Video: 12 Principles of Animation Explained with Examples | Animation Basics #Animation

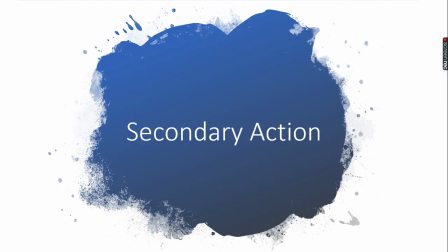Secondary action means the action which is going on parallelly with the main action.
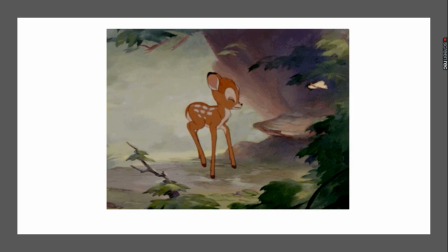Now look at this example here, the Bambi character.
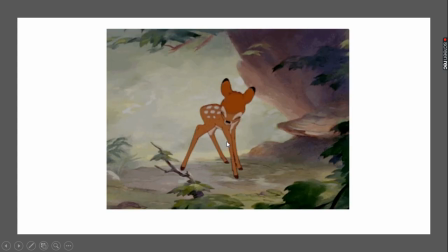Walking is the main action, but the movement of the head and the singing will be the secondary action.
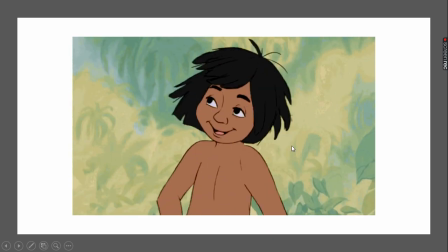Look at here, the bow is moving and his whistling is the secondary action.
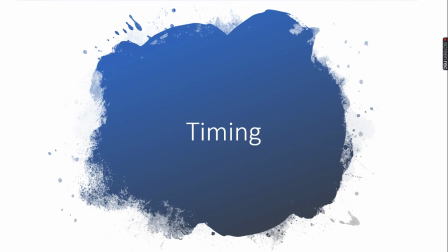Next is the timing. Number 9 on our list is the timing. Timing is pretty straightforward and it's related to slow in and slow out that we discussed earlier. The principle says that elements should consistently move in natural way as they would in the real world.
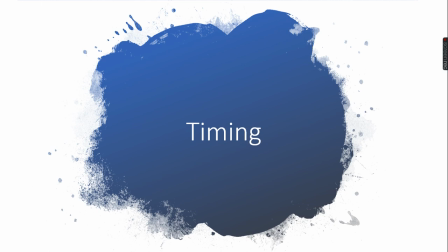For emphasis, we can say that they can be purposely speed up or slow down. The number of frames used to establish the timing or will establish in timing. More frames create a slow action, fewer frames create a fast action.
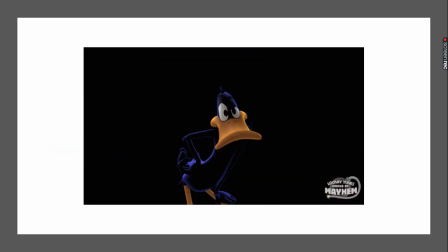For example, look at this animation where Daffy Duck's the first action have a natural timing, and then the last action when he comes in close to the viewer is purposely fast for emphasis.
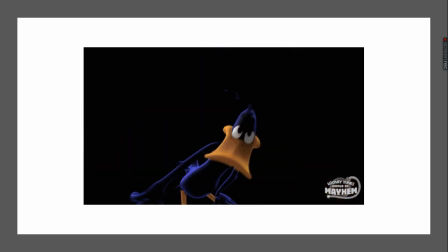So the controlling of the timing is very important. Imagine two characters moving, an elephant and an ant.
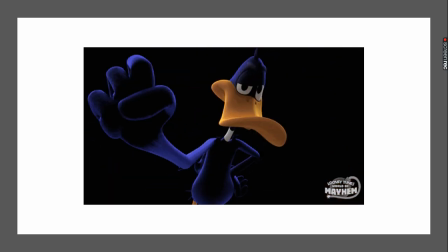So the leg movement of the ant should be very fast, where the leg movement of the elephant should be slower. So that is how you capture the timing in animation to make sure the
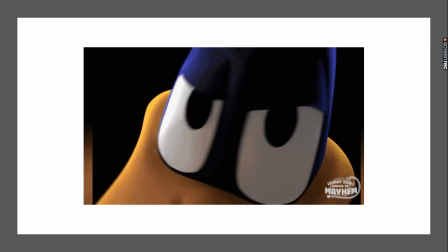relations between two characters or two animations or two actions are emphasized to the user.
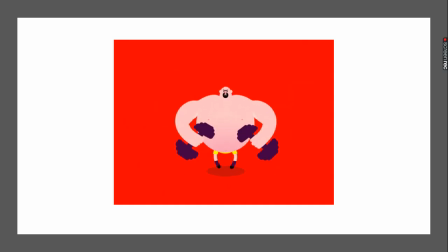Look at this particular example. Now one thing that timing can do The timing can emphasize on the weight of the characters. Imagine two objects falling down.
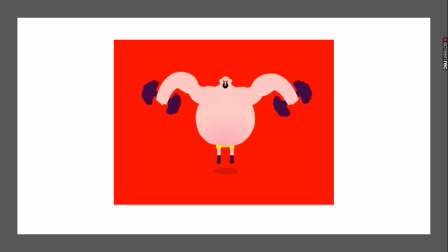If you have two objects, let's say a metal ball and a feather. So metal ball will fall faster where the feather will fall very slowly.
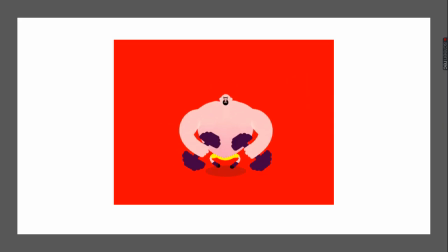Now with this particular principle, the audience can understand these two objects are different in their weight.
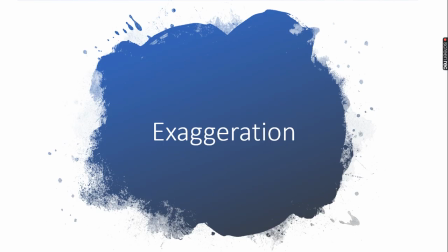Then the most important animation principle is number 10, exaggeration. Now the cartoons are not realistic. They need to exaggerate on the feelings, and they need to exaggerate on the movement, and also
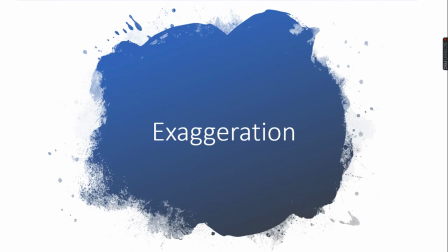whatever the story that you're going to put to the audience. Let me give you an example.
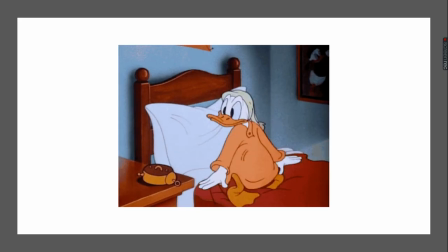Now the way that character wakes up, goes up in the air, it's not going to happen in a realistic world. But that exaggeration gives more enthusiasm to the audience because it's nicer to look at.
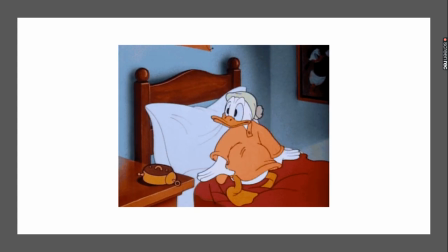So exaggeration can be used heavily on your animations that you're creating.
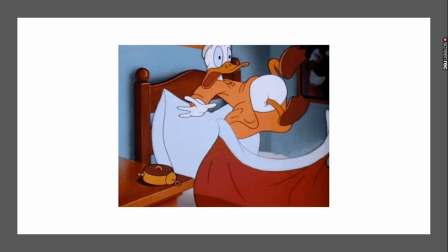And it also says that too much realism can distract from what animation's best at, entertaining.
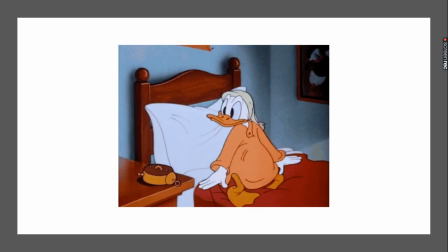If you go with a very realistic movement always, it doesn't become a very entertaining cartoon to watch. But keep in mind, certain cartoons, certain type of cartoons need realism.
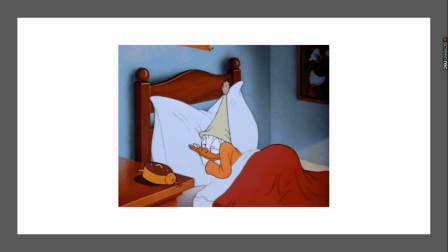In that case, you can keep an exaggeration up to a certain level. Other than that, exaggeration can be a really great help if you're trying to provide a very good entertainment for your audience.
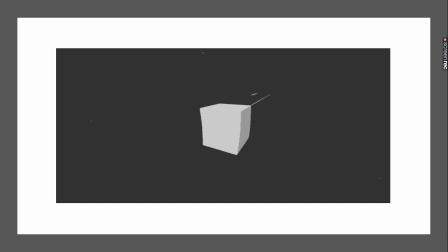Number 11 is known as a solid drawing. Even if you're drawing a 3D cartoon, it's very important to understand how these characters are moving in a realistic third dimensional world.
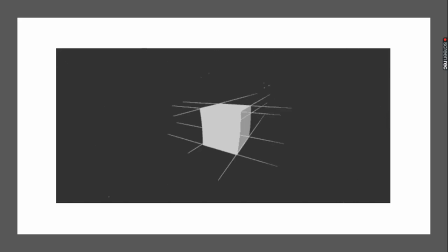So how to handle that is by drawing these parallel lines to understand the width, height, depth of the character. And also you need to think about the anatomy of the character, balance of the character, consistency of the character. It doesn't have to be a character, it can be a different object as well. In that case, you can think about the light and shadow, volume and weight.
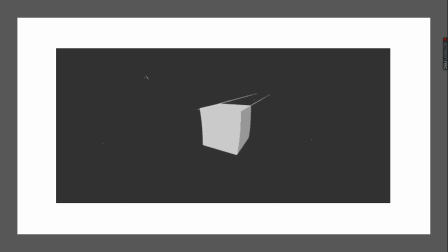So if you think about these attributes when you are creating your animation, when you're drawing your animation, it will be extremely easier for you to relate this with different objects in your cartoon, making it nicer to look at.
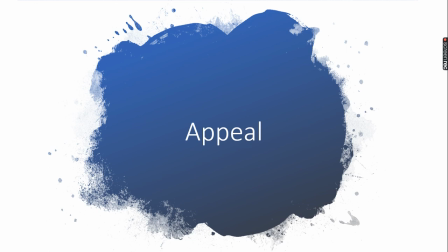And number 12 is known as the appeal or the personality. It is the most difficult animation principle to achieve. Reason, in any animation character, the entertaining part is totally relies on the personality of the character.
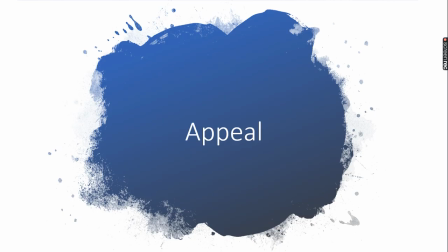Let me give you an example. If you think about cartoons like Looney Tunes cartoons, the Bugs Bunny character and Tweety Bird character, Roadrunner cartoon, Sylvester, these characters are remembered due to their personality. They do have their own personality created by the animator.
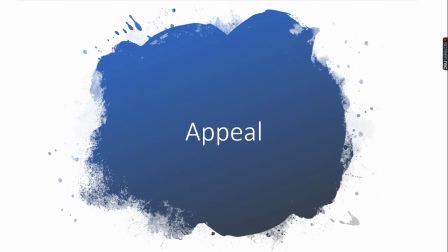So that can be given from the appeal, the physical appearance, the costumes, their behavior, their actions, especially the exaggeration. All of these animation principles combined together, you will be able to create a personality to a character.
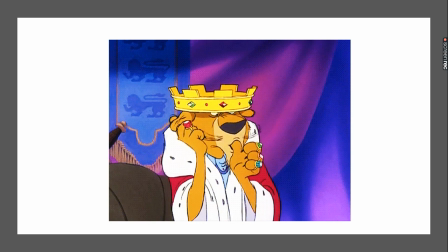That's known as the appeal. As you can see in this example, the character's action massively influence the personality of the character.
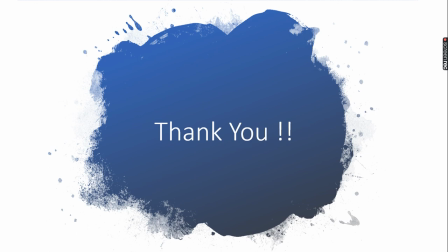Hopefully, you got a better idea about the 12 principles of animation. Remember, your knowledge on animation principles will be tested in your final examination. We'll wind up the session. Thank you.